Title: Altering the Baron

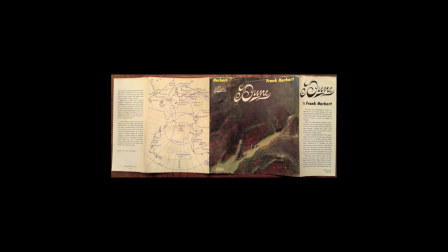19s
Dune is universally accepted as a difficult adaptation to make.
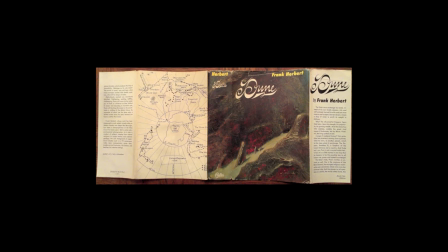25s
As with most science fiction and fantasy, an expansive setting and a swath of very particular cultural concepts within the
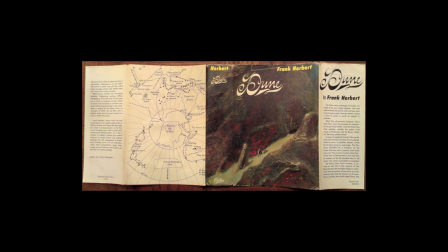32s
universe of Dune need to be established succinctly and in a way that does not harm pacing. So much of Dune is an internal dialogue, and in reflecting the themes of the voice,
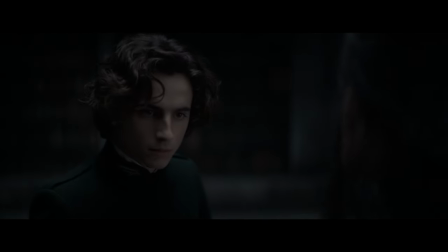43s
so much of the story in the book occurs in the slightest of body language changes, or the deepest affectation expressed within the mind of a character,
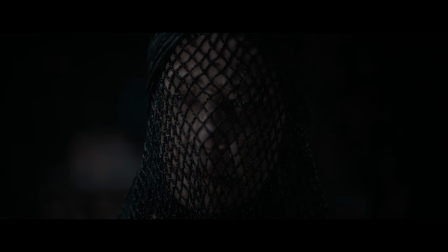52s
with only the reader and that character themselves privy to it.
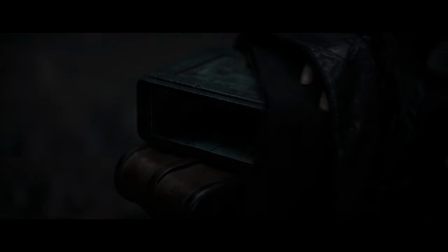56s
This is one of the reasons I find it so compelling, but I do not envy the work of adapting such a text to film,
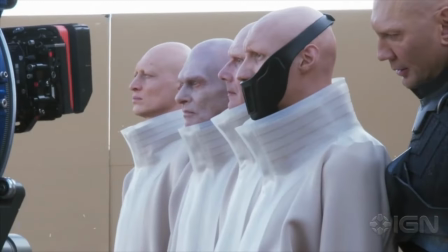61s
where all these sentiments must be communicated in a radically different way.
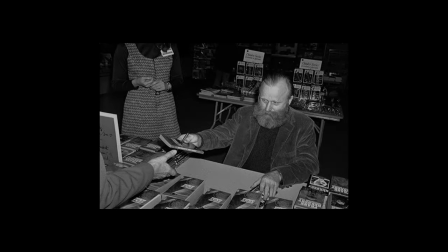68s
Likewise, the book has aged some. Notions that have not stood the test of scrutiny still inform some aspects of it.
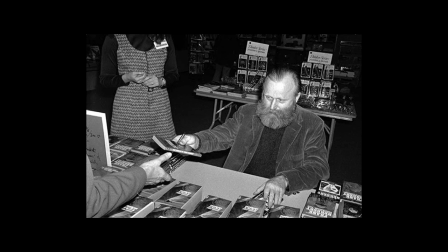75s
This poses a unique challenge. With all of that said, I would like to talk about what I believe to be one of the great strengths of this adaptation.
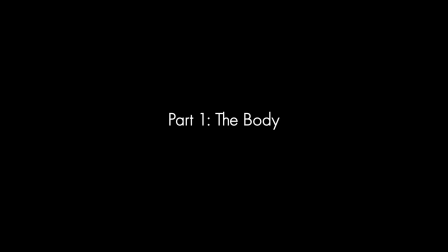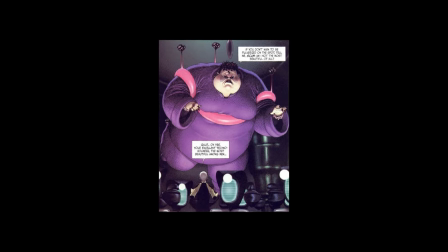91s
What is first known of the Baron is his size. The choice to visually depict the Baron as extremely overweight comes with its own baggage,
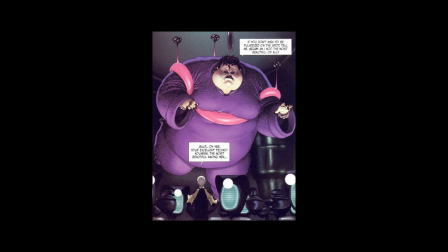99s
associated with tropes that do a lot of harm, even if the feature is book accurate.
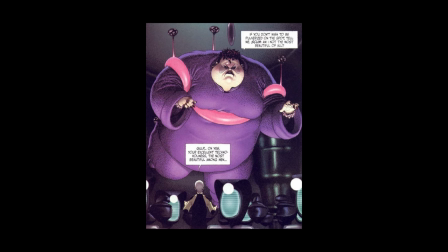105s
The use of the Baron's physical body is a unique and grotesque way to explore the gluttonous force that he represents.
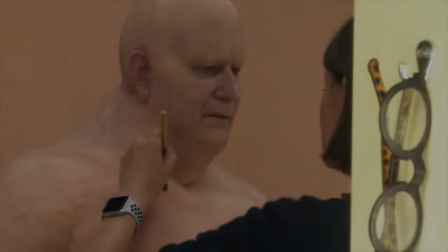113s
This hedonistic glutton marks the harmful stereotype, and on screen his weight remains an imposing aspect,
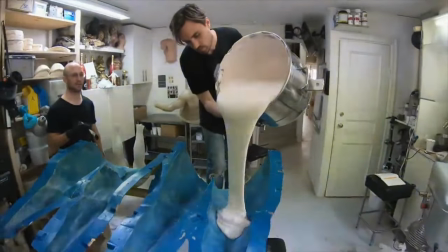121s
a complex fat suit having to be constructed for Skarsgård by practical effects. I believe leaving this aspect in is worthy of critique, but Villeneuve does more with the body of the Baron than simply make him overweight.
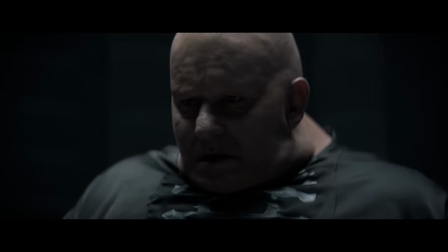135s
His very human overindulgence has been digested into an entirely inhuman visual in this adaptation.
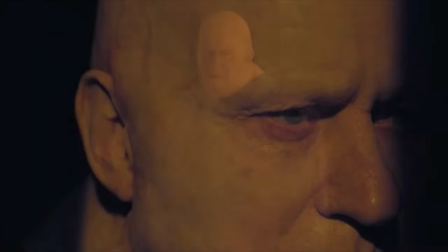143s
His is less a size of one with a bottomless human appetite, slave to vice.
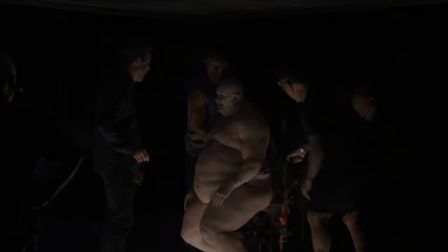148s
This instead is a creature, with proportions inflated by endless, deliberate consumption.
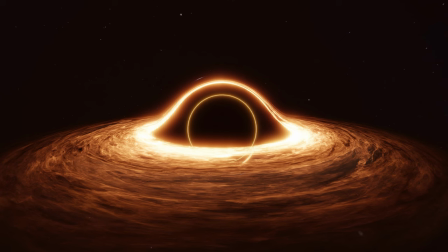155s
His growth is a growth in power,
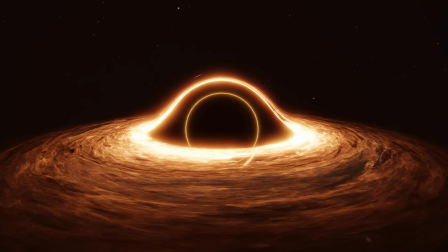157s
part of the strange addition to his mortality that we will discuss further later on, rather than a disability.
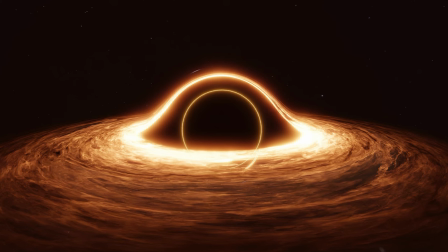165s
As it happens in the book, where once his size was a reason to find the Baron repulsive and contemptible, now his size is altogether more terrifying. More an indicator of synthetically overgrown organic mass.
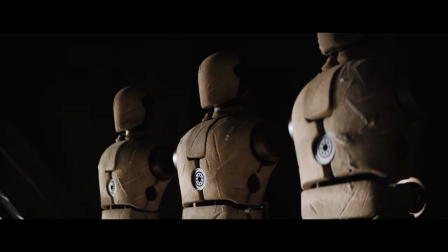180s
I mean to touch on the unnatural strength which drives this idea home, but first I'd like to talk about his very first scene.
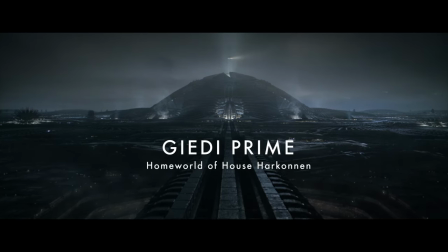189s
How did Villeneuve use the Baron's body. What monster did he sculpt and why? In his first scene we see him bare. Recall how Paul's first scene is likewise nude.
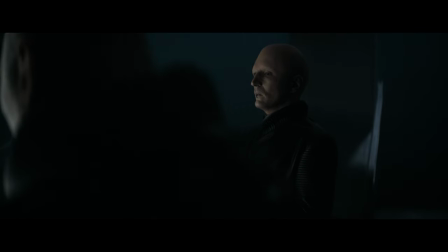202s
We bear witness to a vulnerability with both characters in the defenseless state of recuperation.
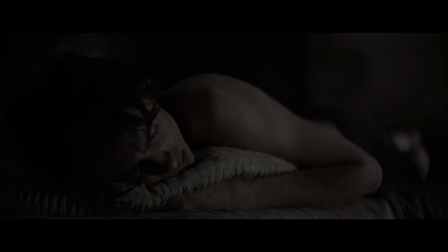209s
We see Paul sleeping, his bare chest and beating heart. The light is warm and he is flushed with quiet life.
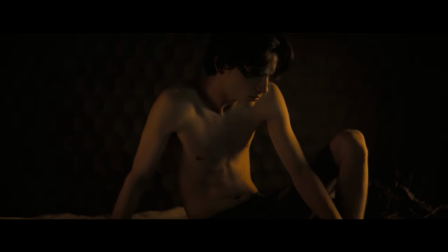217s
He then holds himself upright with the strength of his own arms, contracting living muscle, breathing in the unaltered air.
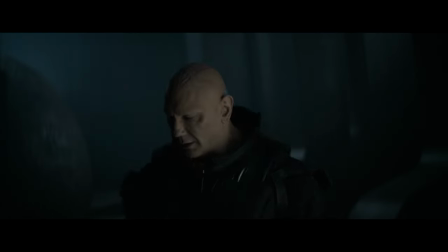226s
In every conceivable contrast, Baron Harkonnen is perched, likewise nude, but with his back to the viewer in this first scene.
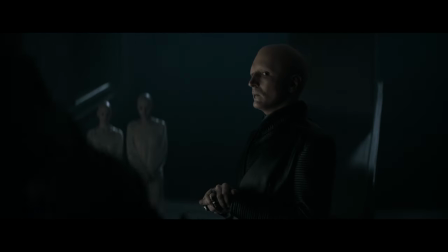236s
His form obscured by sterile mist.
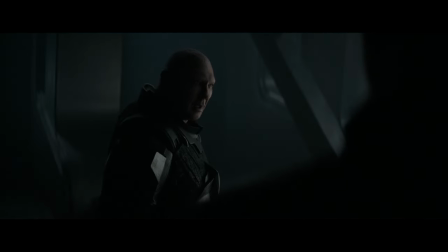241s
He does not sleep as Paul does, but instead revitalizes in the steaming vats of Gady Prime, attended by technicians.
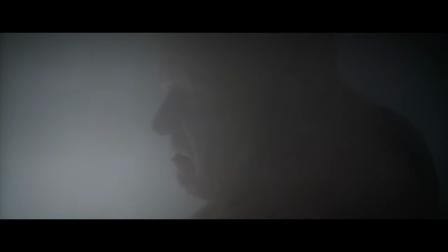251s
We may infer from this that the Baron never truly sleeps, but rather somehow recharges.
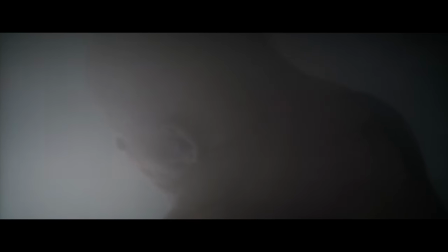256s
Look at his skin. Look at the rubbery texture, the grey and lifeless hue of it.
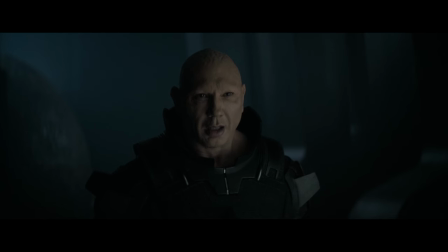263s
The Baron is massive, perhaps, but not with glutton.